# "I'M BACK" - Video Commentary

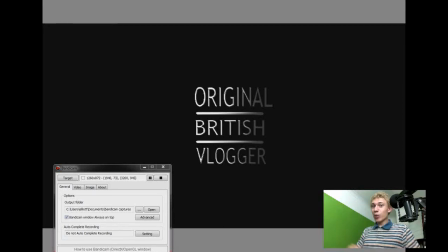Hello again, how's it going? Welcome back to Elliot Extra. It's been a while since I've done, well, anything on YouTube, but Elliot Extra has been a long time as well. The last thing which I uploaded was the speed drawings for Lerp 2, which it was a while ago, I must say.
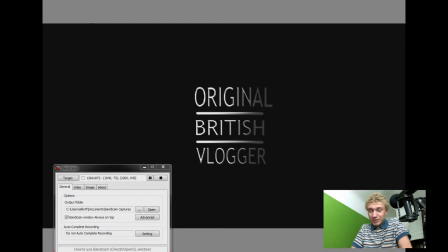So I thought, as I'm bringing back my current channel, my main channel, I may as well bring back my extra channel as well. I'm also bringing back Elliot Games, so you know, it's next Duck Life series is continuing on Monday, I think.
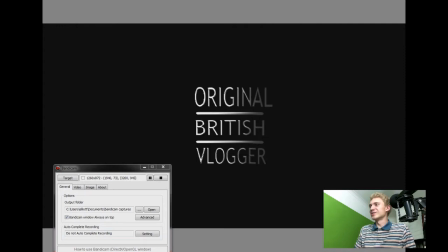Yes, it is. So, as the rest of the channels are getting attention, I thought I should give this one a bit of attention as well. May as well. Gives me something to do. So, today, I'm just going to go a quick run through of the...
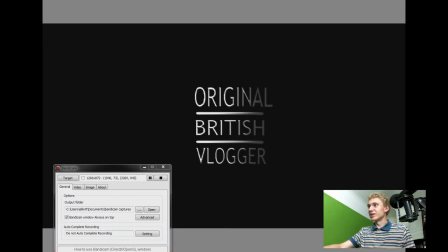Oops, sorry, Bandicam Captures was showing in shot there. I do apologise. Unless you can't see it for some reason.
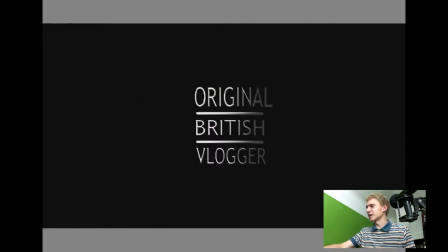I don't know why. I'm not sure how the capturing system on Bandicam works. Probably did. But I'm just going to run quickly through the
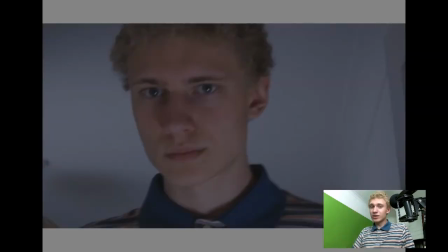name of the Doctor video thing which I did, my return video. I'm back!
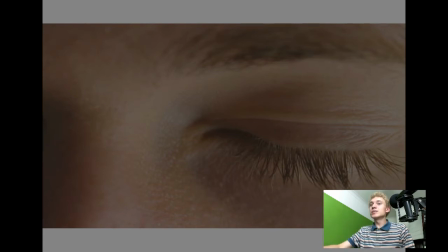Extravaganza epicness. And just point out some things which you might not have noticed in it. Because there is a lot of stuff packed into this video. So, yeah, let's just go through it.
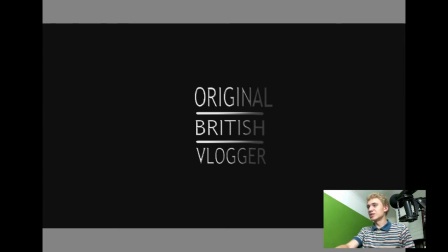So, this, of course, the original British vlogger, I was actually quite happy with this. I couldn't get the text effect, which I wanted in Sony Vegas, which is the software which I use.
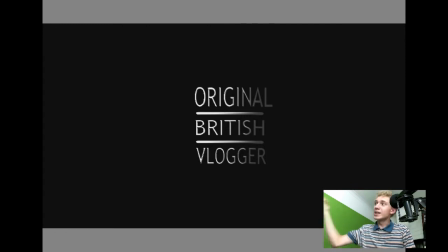So, instead, I created that image in Adobe Photoshop, and then brought it in, and then applied the effect of the light panning over it on top. That effect I used in various different ways for lighting the scenes throughout this entire video. So yeah, what's the actual effect called? I'll tell you that.
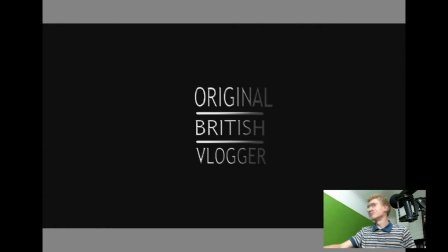It is bump map. There we go. You know that now, you editing people. If anyone wants to use Sony Vegas, use bump map for the lighting things. I've used it a lot in this, for every single shot pretty much, I'm pretty sure.
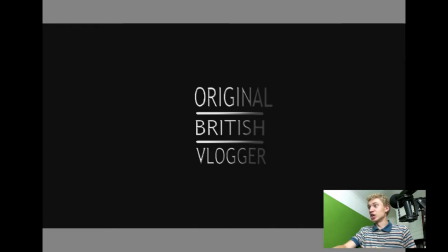So yeah, that was done in Photoshop. Then this shot was the first shot which I did of the entire thing.
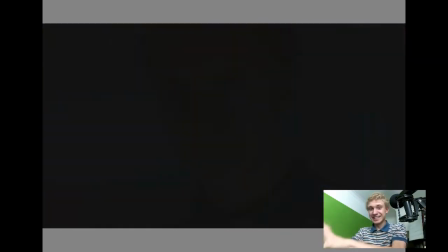Because I knew exactly what I needed to do with this shot. Me open a door.
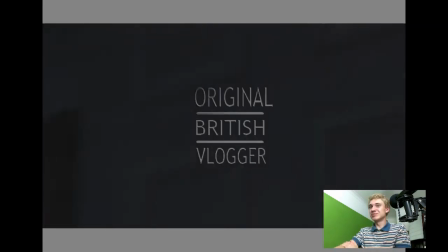That's all I needed to do. And I literally just thought of this idea out of the blue.
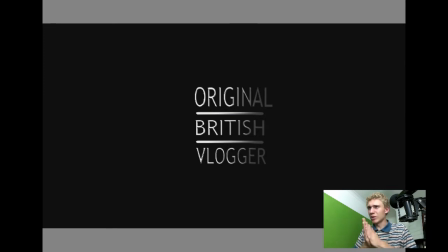I should probably explain why I came up with it, really. Although I could probably do that later on. Yeah, I'll do that later on because the reasoning comes later. So... yeah, first shot was me opening the door because I knew that was the easiest shot to do.
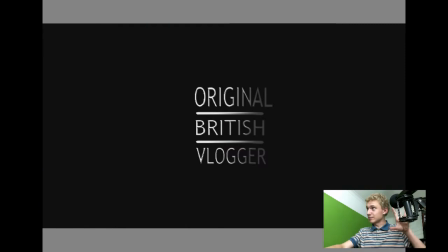You may not have noticed this, but I added a slight movement of the camera in post-production.
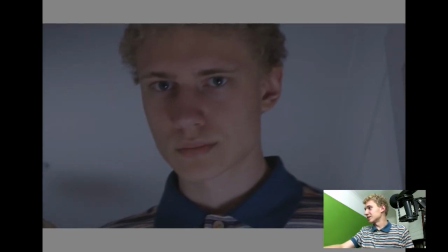As you can see, if I open this up, that shows the movement of...
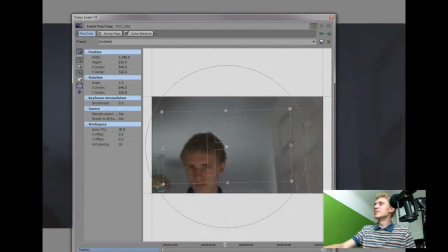I'm pointing there, presuming you can see my finger, but you can't. But that square with the F in the middle of it, that's the frame.
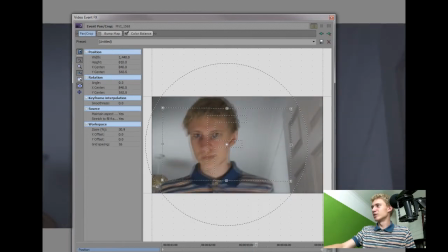And that's the movement of the image.
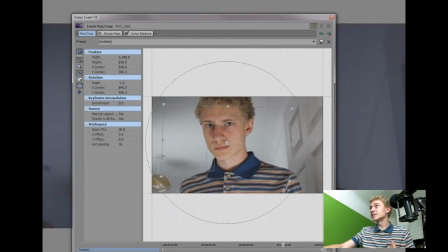I didn't think of putting that in first, and it's something which I've learned during the process of making this video,
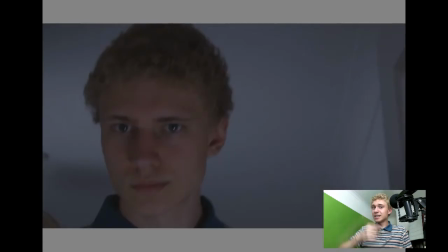doing movement like that in post-production, because it makes everything seem a lot more professional when you put a bit of camera movement to it.
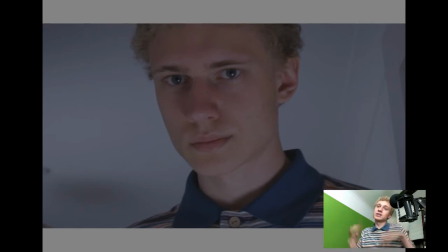It's ridiculous. But if you have a still frame, then it's just like, oh, some person put a camera there, and then they film themselves. Whereas if you put movement to the camera, your mind sort of slightly tricked into thinking, oh, somebody must be moving the camera then, when it's not the case.
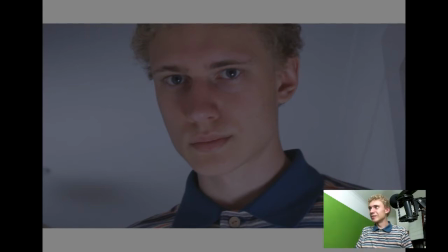I've just done it later. It was just sitting there with a tripod. But yeah, and there's quite a few layers of effects posted on top of this. I'm going to do a lot of talking in this, I